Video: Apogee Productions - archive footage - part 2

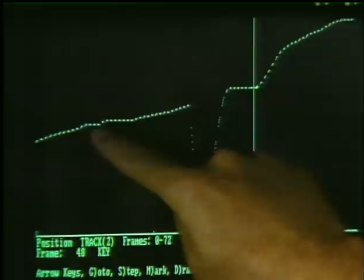最初から動きを追ってみますとまずカメラはスタートポイントから徐々にトラックアップ
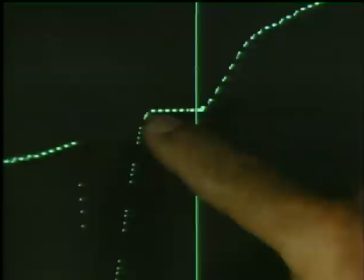つまり前方へ向かって動きここで一挙に後ろへ戻りまた前方へ進み動きがゆっくりになり
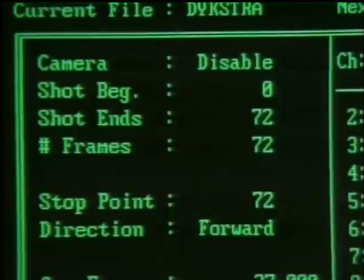また加速するというわけですカメラ本体のコントロールには次のような要素があります
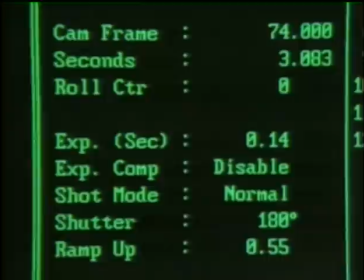スタートストップのコマナンバー撮影するコマ数フォワードかあるいは逆回転なのかの指示また一コマ単位で露出時間を決定しシャッター開角度を変えるなど、撮影に必要なすべての要素をコンピューターが制御します。
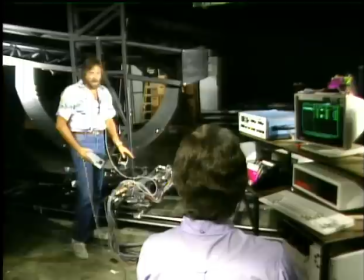さて、カメラの動きを作り出す基本的な装置の一つがトラックです。
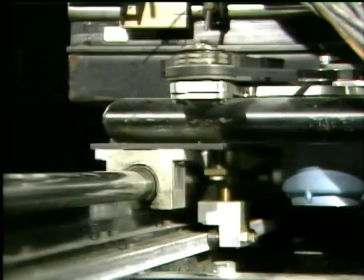レールの上に台車が乗っていて、それをモーターで動かします。
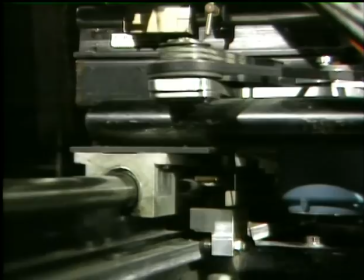我々は被写体がカメラに向かってくるようなショットでも、被写体を動かさずにカメラを被写体へ近づけていき撮影します。
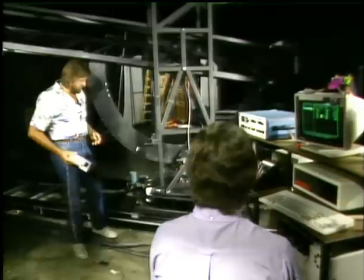なぜなら、特にミニチュアの場合、照明を一緒に動かすのが大変だからです。
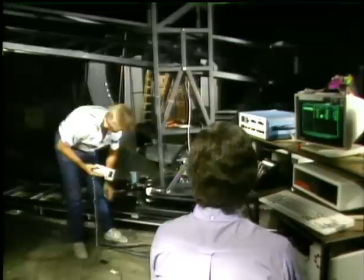トラックの2番目の動きとしては、クロストラックがあります。
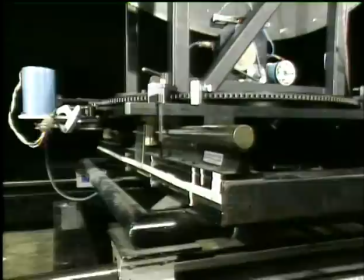ベールの方向に直角にカメラを少しだけ横に移動させるものです。
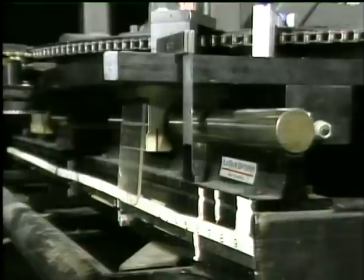ミニチュアとカメラの位置関係を正確に決め、微調整をするときにとても便利です。
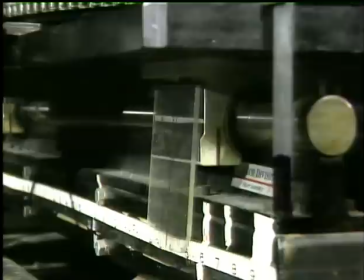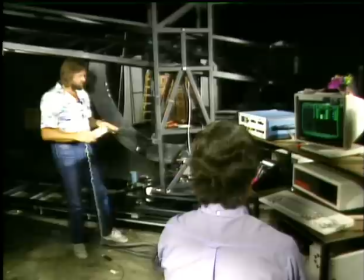さて我々はこのリモコンボックスでトラックを操作することが多いんですがそれはコンピューターの前に座っているよりカメラも覗けるし便利なんですやはり一度ファインダーを見なければ自然な動きにはなりません
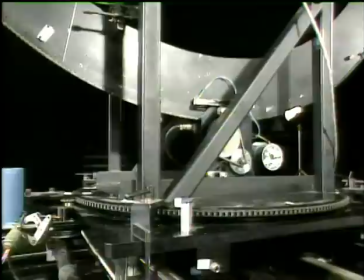カメラの動きの第3はクロストラックの上に取り付けたブームスイングです
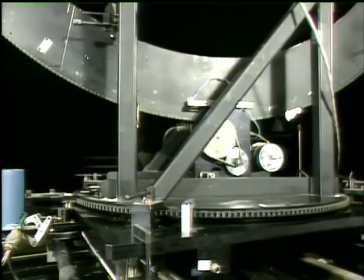これはクロストラックより大幅な左右の動きをつけるものですご覧のようにアームごと回転させます
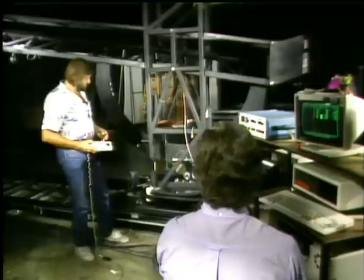この場合もカメラ側を動かすことでミニチュア自体が動いているように見せるのです
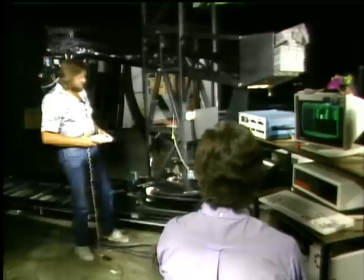最後に一番上に取り付けたパーツはアームを上下させるものです
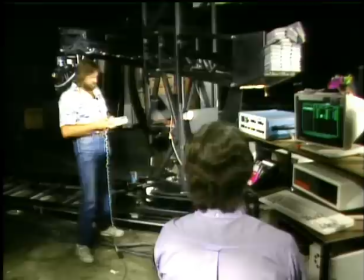それはこの円形の部分で調整しアームに取り付けたカメラが上下に動くわけです
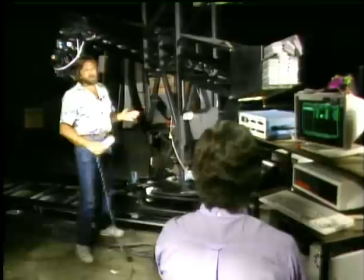こうしたカメラの動きはコンピューターに記録され寸分違わずに何回も繰り返すことができます
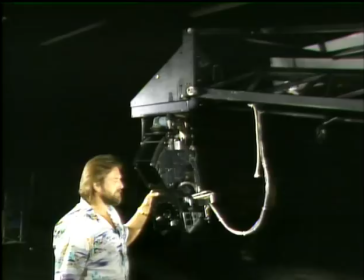これはモーションコントロールシステムのカメラヘッドの部分で3つの方向に動きます
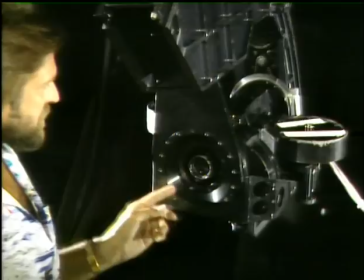まず最もよく使う回転ですがご覧のようにレンズを中心にしてカメラが回ります
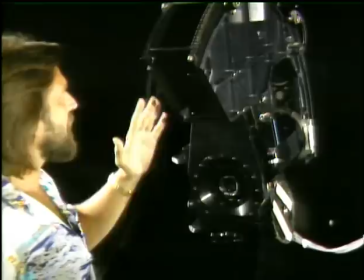つまり常に画面の中に中心点がありそこを軸として絵が回転するんです次の動きはティルトです
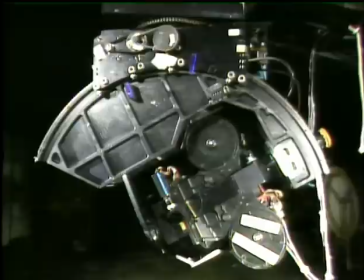この場合もレンズが動きの中心点になっています
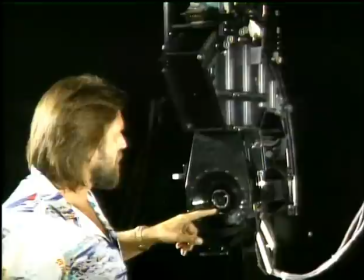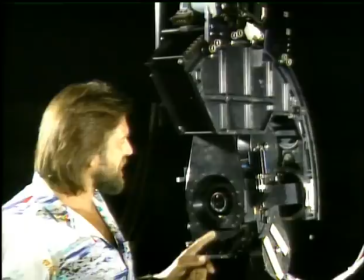最後の動きはパーンですこの場合も同様にレンズが動きの中心です
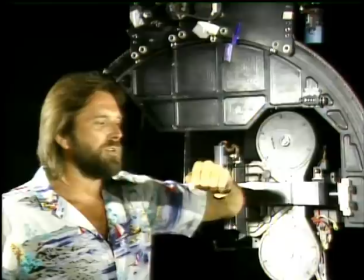私の握り拳をレンズだとしますこのレンズのところに動きの軸があればレンズ自体が大幅に動くことはありません
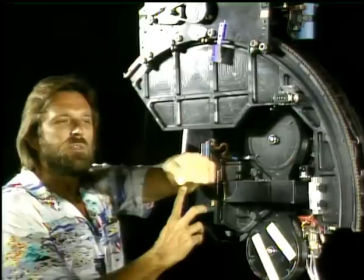もしカメラのボディにパーンの軸があったとするとレンズは大きく移動してしまいます
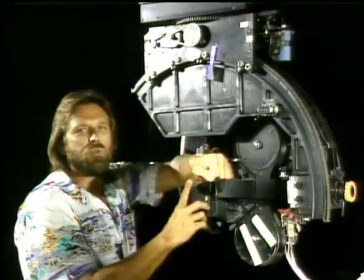これはミニチュア撮影にとっては問題でなぜならパーンではなくトラックショットに見えてしまうからです